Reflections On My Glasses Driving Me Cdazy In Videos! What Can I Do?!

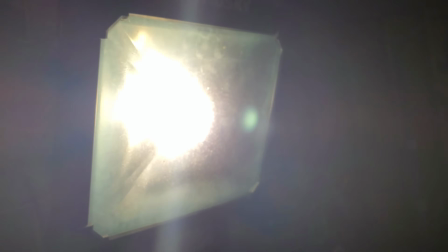[4:02]
I've got this actually matted a little bit to diffuse light a little bit better,
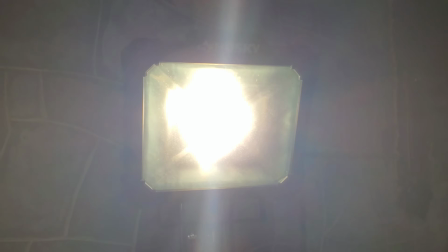[4:06]
so it's not as intense from the one tiny spot, and you can see that on camera pretty easily.
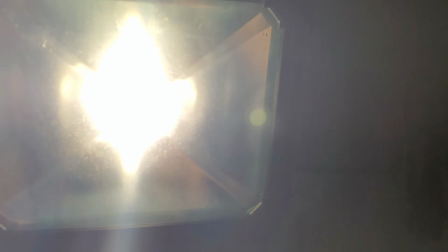[4:12]
What is different here though, of course,
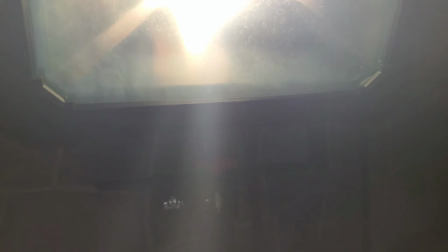[4:15]
you can move this up or down and adjust where the light is at, if I can remember what does what.
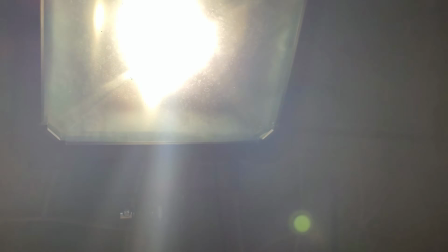[4:21]
So we can move that up and down, right? And as we move the light, you will see, here we go.
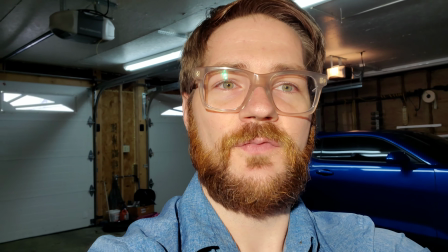[4:27]
So right now it's still kind of right there in front of my face, but if we move that up just a hair, it changes that.
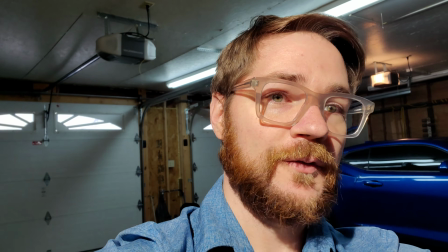[4:35]
So now, just like when I was outdoors, the lighting was perfect, it was beautiful, it was way overhead.
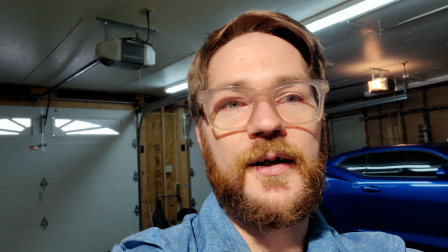[4:40]
I've got a little bit of a weird shadow from the frame across my eyes,
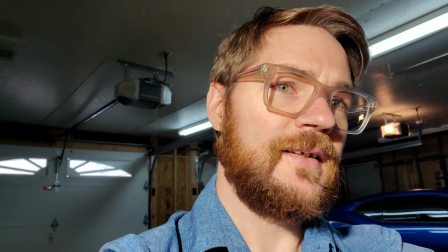[4:44]
and that you would need to fix with a little bit more fill light, which is what I do like about this being straight on,
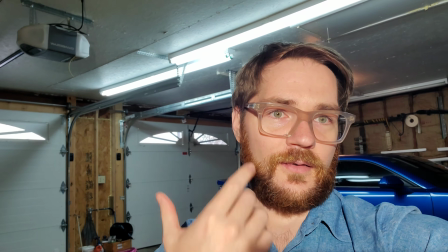[4:50]
is you don't get the weird shadow behind the glasses.
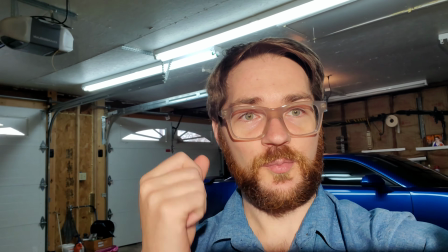[4:54]
But if I hold my head in the right position with the glasses properly adjusted, you don't pick up the reflection too much.
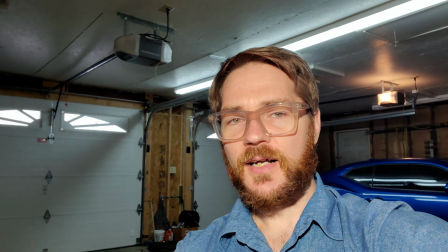[5:01]
It's still there, but it's not anything too crazy.
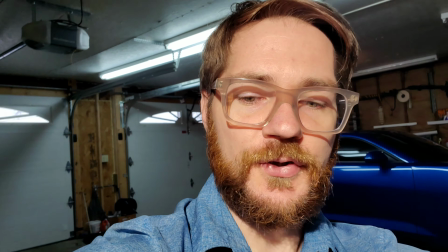[5:05]
But, like I mentioned, if we raise that up just a tick, and I'm trying to do this with one hand, not so easy,
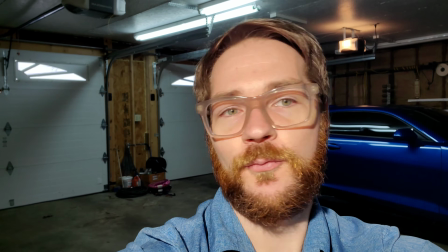[5:12]
then that reflection's gone, and it works really, really nicely, right?
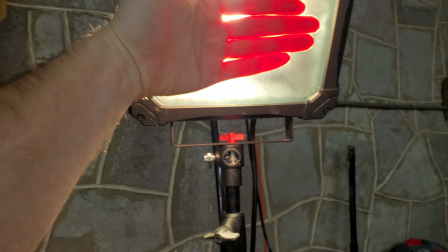[5:18]
So say you're setting up for your TikToks and your light is right there in front of your face and your camera is right here,
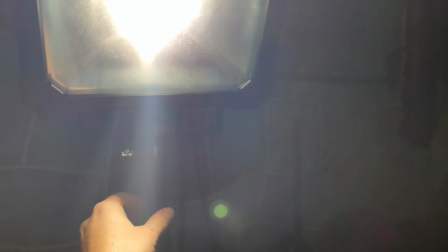[5:25]
which, that's kind of where I end up sitting mine if I have it out of my hand. Then you get some of that reflection.
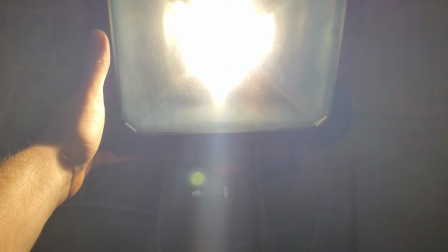[5:31]
Now you can see I do have this angled down already a little bit,
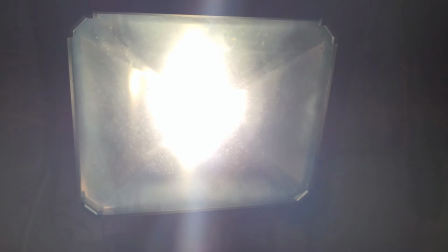[5:34]
even before I make any tweaks, so that light is angled down to start with, and that's because I normally do have it up just a little bit higher.
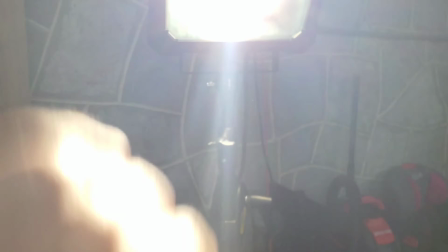[5:43]
Now, it doesn't have to be anything dramatic, but it does need to be off above your head a pretty noticeable bit. Now, the way all that works is when it's behind your head,
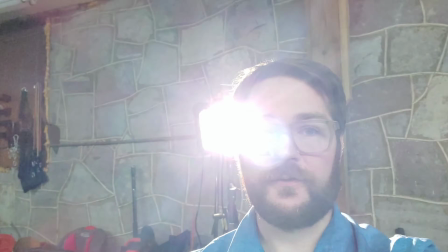[5:53]
if something isn't angled right, and yes, the rest of the lights in the garage mimic outdoor lights, because I'm a light snob, I can't help it. Now I've got backlighting, and I can keep flashing you. Maybe I shouldn't do that. Anyway, so the key here is control the lighting, the angle of reflections on the lenses, so they're not getting back right here to wherever the sensor, the camera, lens is. You want the lights to hit the lens and go off on about their merry little way.
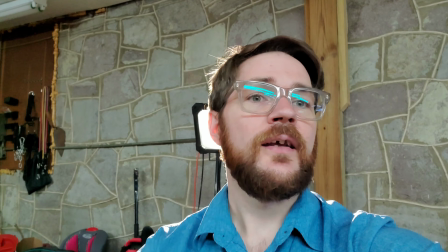[6:25]
Now, of course, an anti-reflective coating reduces reflections on the lenses, and you see it does minimize those pretty nicely.
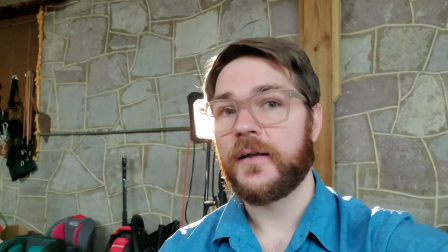[6:33]
It would be a lot worse if I did not have that coating on there, but again, it doesn't kill them all.
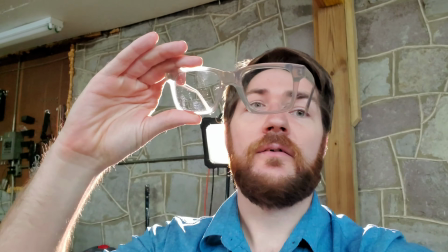[6:39]
It just helps reduce what normally would be there. So you can see, as I mentioned, the adjustment angle does matter.
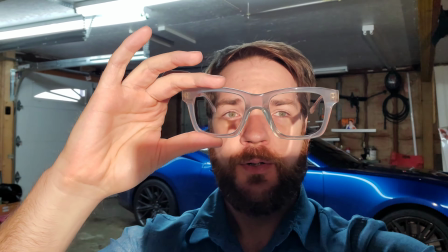[6:46]
Now let's go back over. Okay, now I'm blinded.
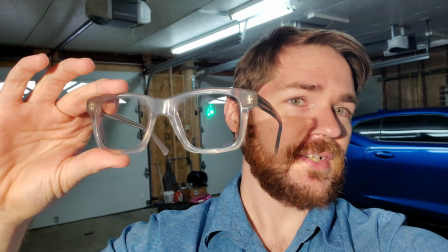[6:52]
All right, so let's go back over here, and you can see, if the lenses are more flat,
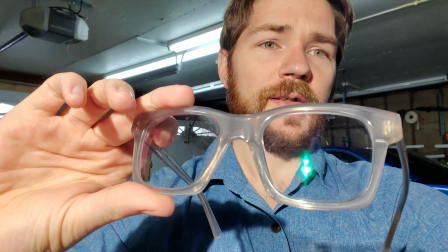[6:57]
and let's actually get those on angle there. As I mentioned, that camera, or the light, is downwards a little bit.
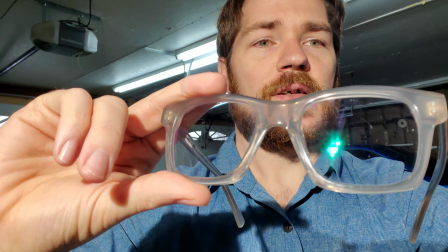[7:04]
So they're pretty even. You can see that reflection right in the center.
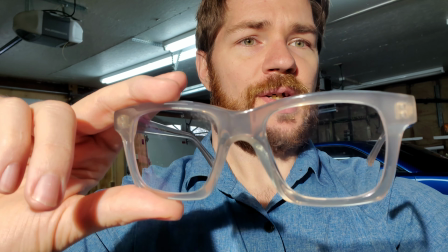[7:08]
And as we tilt those up just a little bit, you can see the lenses begin to disappear.
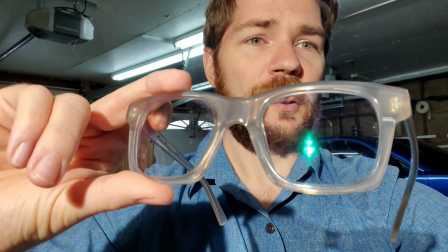[7:14]
And that works kind of both ways. You can do it either way. Adding in panoscopic tilt is typically what we do with glasses to kind of get the prescription and the vision working as they should be. Now, this is not something you really want to do unless the prescription is properly calculated for that, or a milder prescription you can get by with it. Even a stronger prescription you can get by with it, but it's not optimal. And I like things to be optimal, obviously. Yeah. Now, on to this. Let's bring this guy up. Right straight in the freaking eyes.
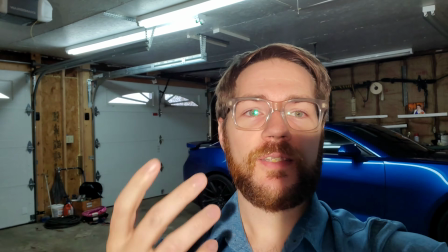[7:49]
And you can see that changes things.
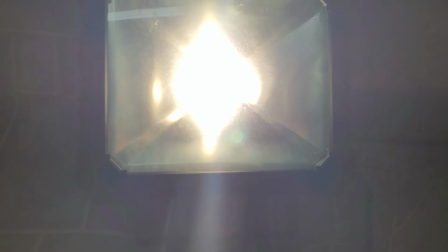[7:51]
So now even just that very small change of turning this guy straight back on eye level, you can see I've taken that tilt out of it.
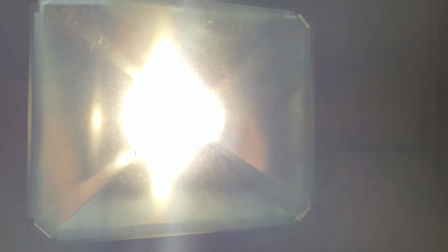[7:59]
And let's bring it right down here, smack dab in front of my face.